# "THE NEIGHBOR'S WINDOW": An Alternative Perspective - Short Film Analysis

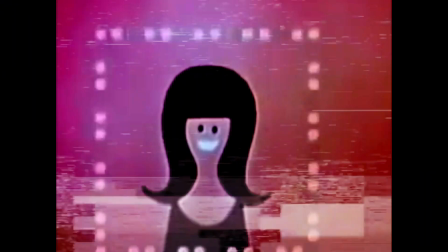to you by...
What we see is not always what it appears to be. Sometimes our own minds, our own perspectives paint a portrait that is not really laid out before us. We watch the world outside as we make our way around town. Everyone else sees. Even peer out our own windows, seeing a narrative play out that is different than the one everyone else sees. Because everything is ultimately about perspective.
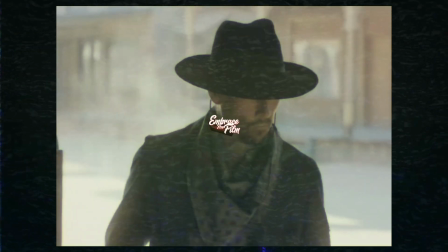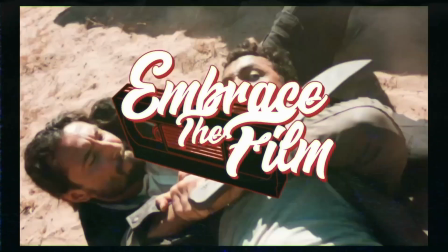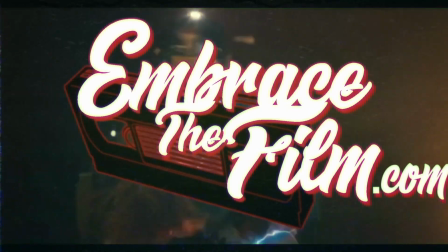Hello friends, and welcome back to ETF, The Neighbor's Window, written and directed by Marshall Curry, that explores themes of longing, perspective, and the quiet struggles of adulthood.
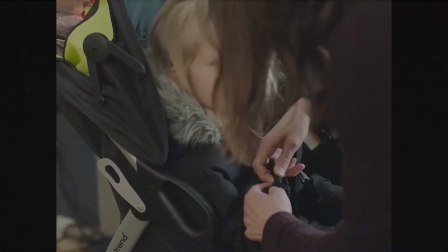The story follows Allie, a mother feeling the weight of domestic life, who becomes fixated on a pair of young,
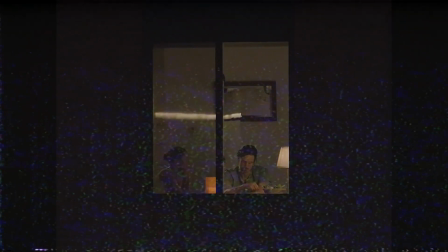carefree neighbors whose apartment is visible from her window.
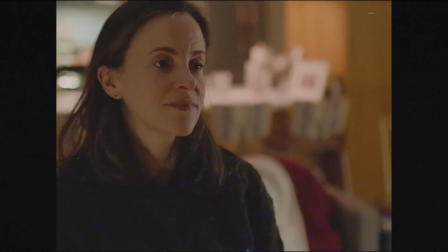As she watches their seemingly perfect existence, filled with passion,
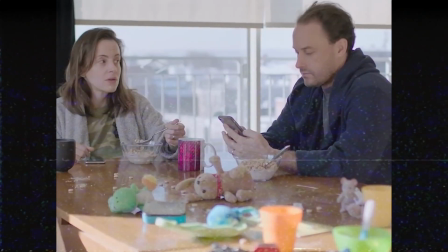spontaneity, and freedom, she begins to compare it to her own life, which has become routine and burdened with responsibility. Marshall Curry, primarily known for his documentary work, brings a naturalistic approach to the film's visual language.
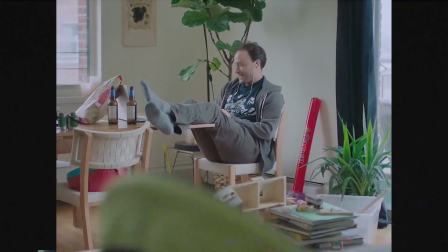The cinematography by Wolfgang Held is simple, yet highly effective,
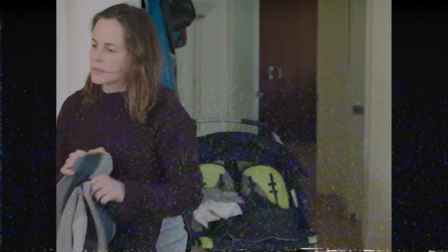using framing and perspective to reinforce the film's theme.
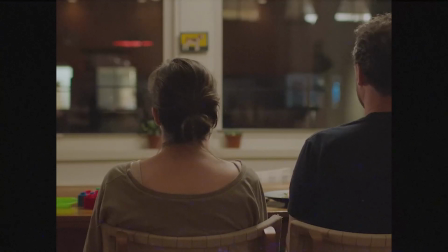The window serves as both a literal and metaphorical lens through which Allie sees an alternate life.
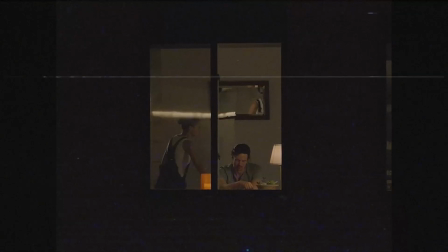The shots of the young couple's apartment are often framed from a distance, emphasizing Allie's role as an observer rather than a participant. This mirrors Hitchcockian voyeurism, a la Rear Window, but with a more intimate, melancholic tone rather than suspense.
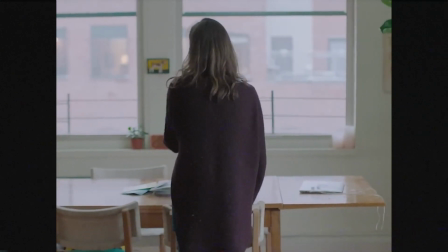The warm, muted tones inside the couple's apartment contrast with the cooler, more subtle lighting of Allie's apartment.
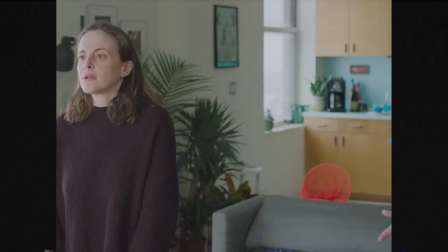This subtle visual cue reinforces Allie's perception of their life as more exciting, youthful, and carefree.
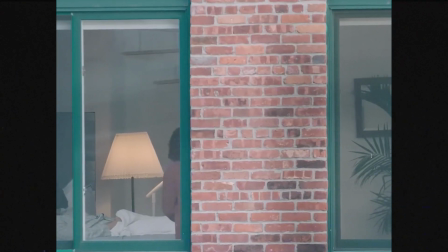However, as the film progresses and we learn the truth, the brightness of the other apartment fades into sorrow,
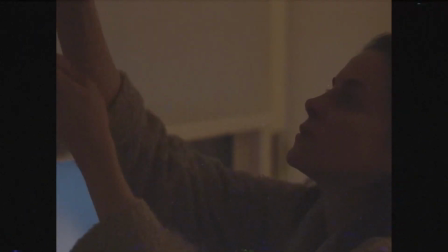visually mirroring Allie's shift in understanding. Dizia delivers an exceptionally grounded performance.
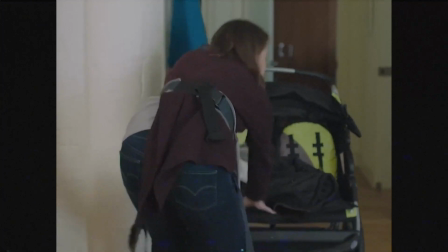She doesn't need big dramatic monologues to communicate her frustration.
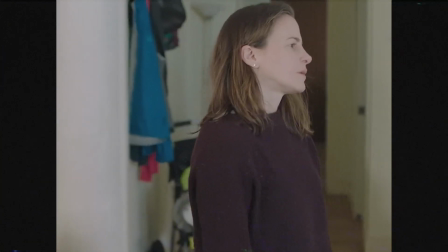Small sighs, eye movements, and the way she observes her husband and children reveal her inner world.
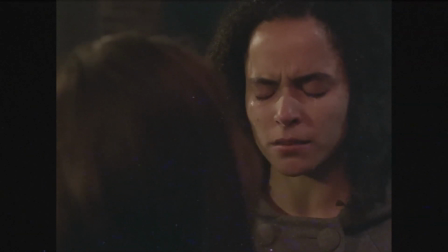Her expression when she hears the young woman's heartbreaking confession at the end is a masterclass in restrained, devastating emotion.
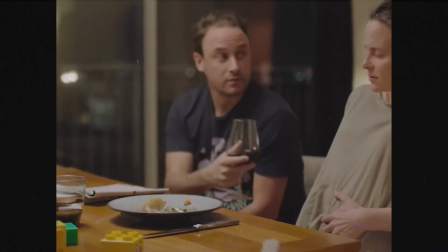Her husband's portrayal is understated but crucial.
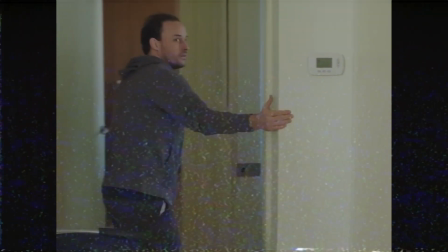He represents the partner who is equally caught in routine, unaware of how deeply Allie is struggling with her monotony.
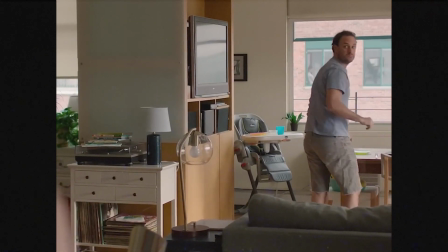Yet through his affection for their children, and the way he tries to connect with Allie,
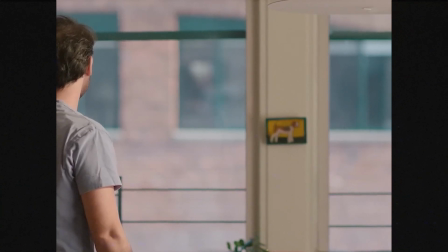even if it's through humor, we see that their love still exists. Canfield delivers a small but powerful performance, particularly in the final scene, where she reveals that she has been watching Allie's life with envy.
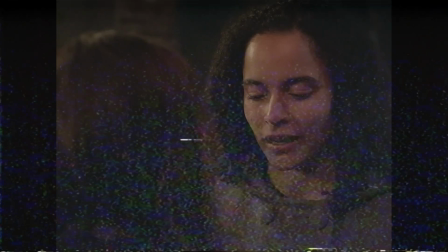Her grief and exhaustion mirror Allie's earlier frustration, showing how perspective shifts everything. The Neighbor's Window taps into universal themes of longing, perspective, and the illusions we create about other people's lives.